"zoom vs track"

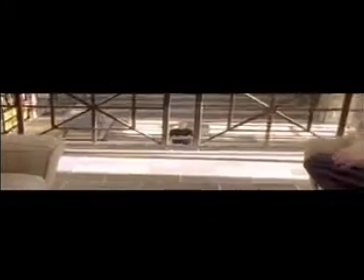[0:00]
So today, we're here to clarify and demonstrate the difference between a zoom and moving camera.
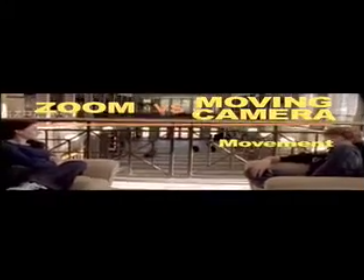[0:07]
The difference comes down to movement and magnification.
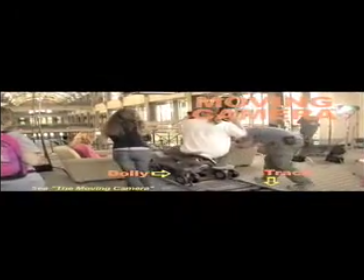[0:10]
Moving camera shots, such as a dolly or tracking shot, actually physically move the camera, whereas a zoom lens, despite its zippy title,
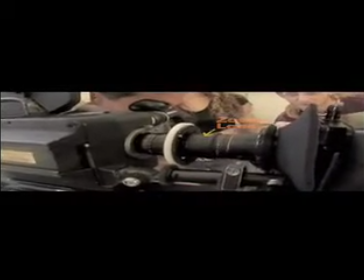[0:19]
makes the subject larger or smaller, not by moving the camera, but simply by shifting the lens elements inside to change focal lengths,
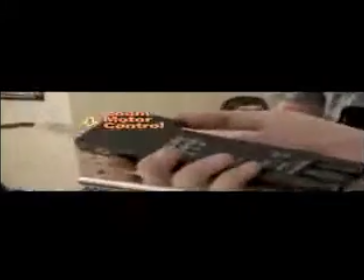[0:27]
and thus magnifying the view of the subject. As a result, the shots look very different from one another.
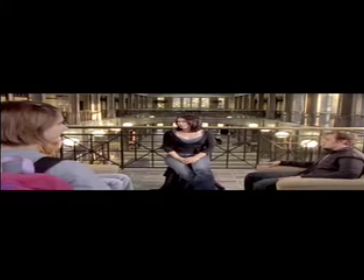[0:34]
Don't believe me? All right then, we'll prove it. We'll zoom in first.
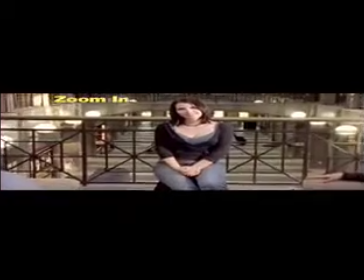[0:40]
As our subject, Shelley, gets bigger in your frame, you'll notice that her spatial relationship with the people and stuff around her doesn't change.
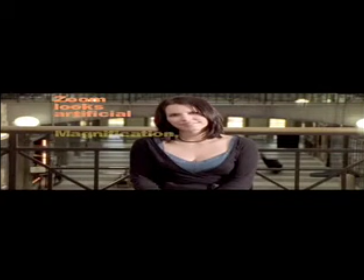[0:48]
That's why a zoom looks artificial. Nothing and nobody's relative positions shift at all. Everything just gets bigger. When we zoom back out, keep an eye on everything's relative position. Shelley, the walkway behind her, the railing, the light globes, the atrium's ground floor,
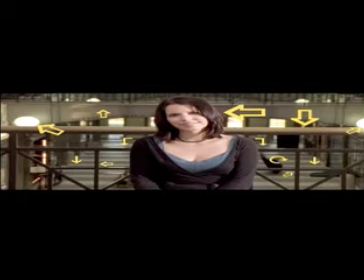[1:08]
everything is going to stay locked in the same relative position. Okay, let's go.
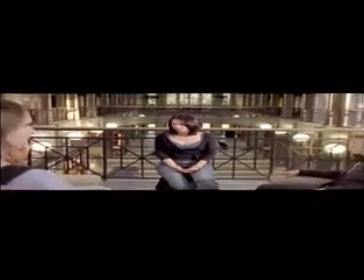[1:15]
See what I mean? Nothing's position in relation to anything else shifts in the slightest.
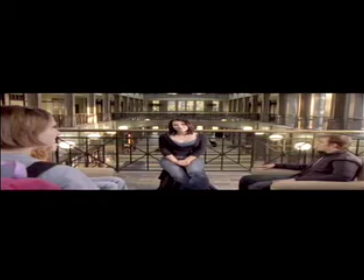[1:21]
But now, when we enlarge Shelley by moving the camera, watch how everything's relative positions constantly change. Emmy will emerge from behind Julia, the railing will slide over the lights, and Shelley's background will shift.
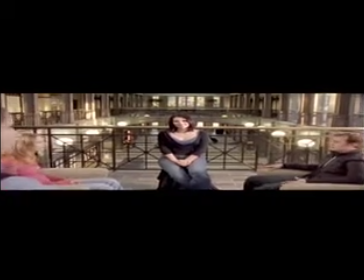[1:36]
Let's do it. Shelley grows in frame, but here comes Emmy. Notice the lights passing under the railing.
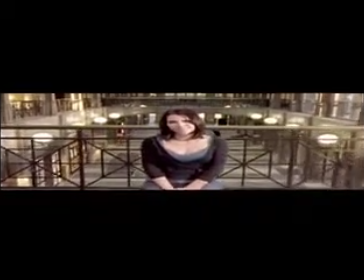[1:43]
See how the ground floor is revealed behind Shelley.
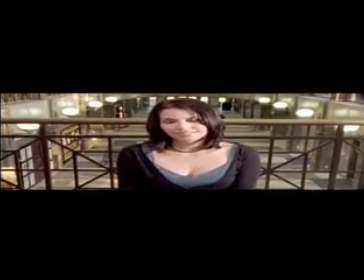[1:47]
This is why the moving camera dominates most motion pictures, and the zoom is relegated mostly to home movies.
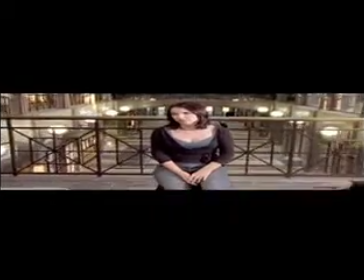[1:54]
Moving camera more closely replicates our visual expectations of movement.
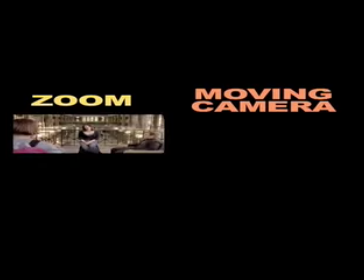[2:01]
The zoom and moving camera. Two different techniques with different effects on cinematic space and perspective.